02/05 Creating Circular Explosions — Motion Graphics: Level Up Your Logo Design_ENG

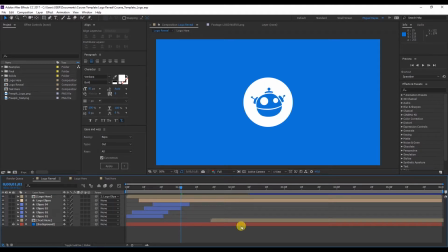0s
So, let's continue with our course. We'll now make the circular explosions. The first thing we'll do is hide our layers, unselecting the eyes, and go to the rounded rectangle tool.
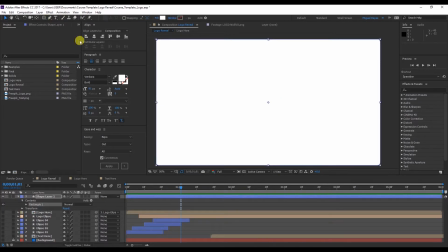15s
Double click. Here a shape layer has been created with a rectangle. And notice that it has been created with the size as our composition, 1020 by 1080. remove this option with a little chain so we can modify
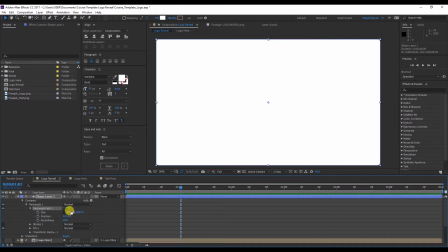32s
each value independently 30 pixels width 100 pixels height we
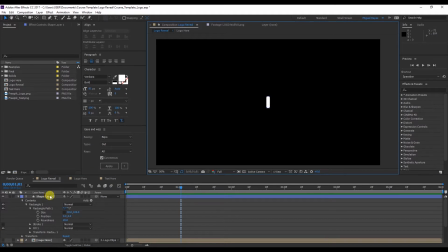42s
have as a result this small rectangle we'll change the name accept and type explosion one and now we make an animation you see that the contents of the rectangle has two transform options The one of the lower
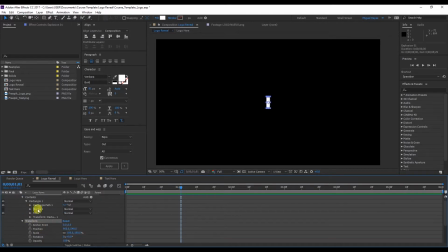59s
part is to transform the whole layer in itself and the upper one is only for the rectangle. First we'll use the transform options that only affect the rectangle. Go to frame 0, click on scale and position keyframe.
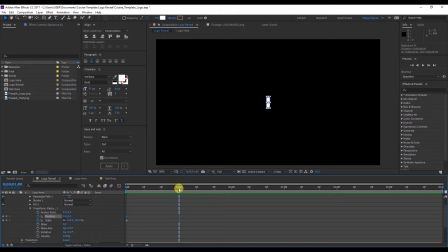78s
I move forward a second and put some more keyframes here. Remove the option of the chain and put 0% here.
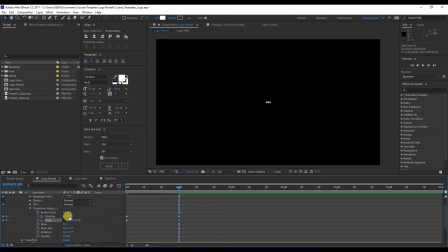93s
In the position, make it go upwards. See how it's going to go up this way. Where the scale reduces, this rectangle goes higher and we get the effect we were looking for.
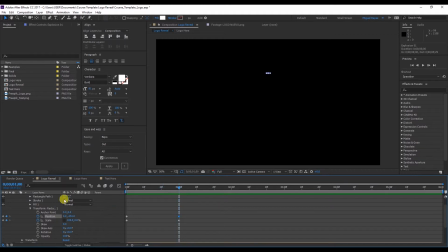112s
Put it up a bit more. Minus 380. And Preview. Select all the keyframes, right-click, Keyframe Assistant,
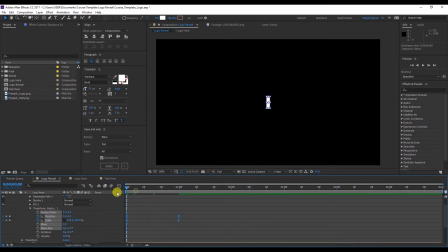128s
Ease Ease to give it that softness and again we'll use our Ease and Whiz plugin. Select Position and Scale and we'll put Easing Expo Type Out and Apply. See that it's now ready.
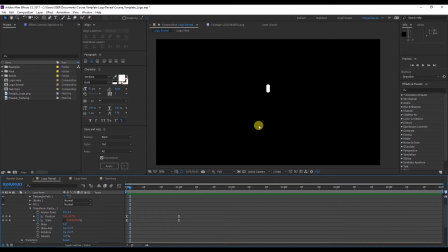147s
Now, as we've seen, our explosion is circular and we need to put copies around. We don't have to duplicate it, we'll just use an animator or shape layer effect.
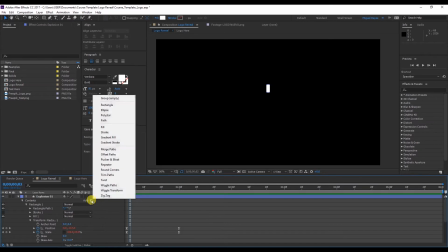160s
Go to Add, Repeater.
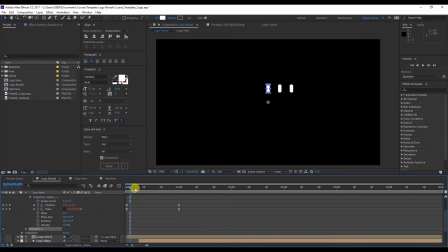164s
Here we can see that they've already been copied, but we need to make it like a circle. So here in Repeater we'll find another transform option. Let's remember the following.
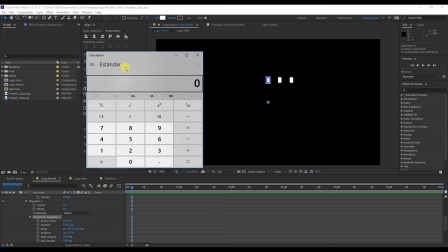178s
To make a circular explosion the circles are 360 degrees and in this case I'll use 8 copies.
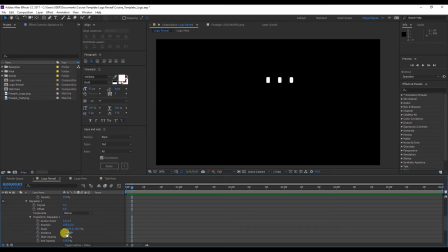187s
So if we divide it, it would be 45 degrees in the rotation. We'll put that number there and in position we'll put 0.0. Place the 8 copies and now you can see the explosion.
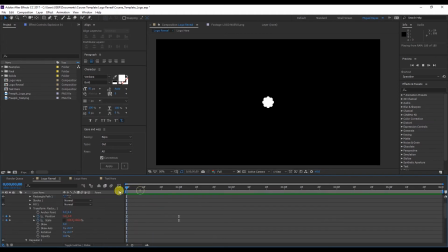We'll modify the beginning a little.
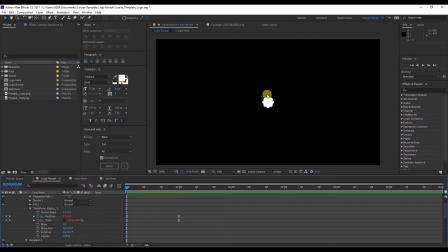214s
From frame 0 we can see that the anchor point is in the center and for this reason all our rectangles have been joined together. So we'll increase the values here to 150 anchor point. This will help to make the explosion more visible.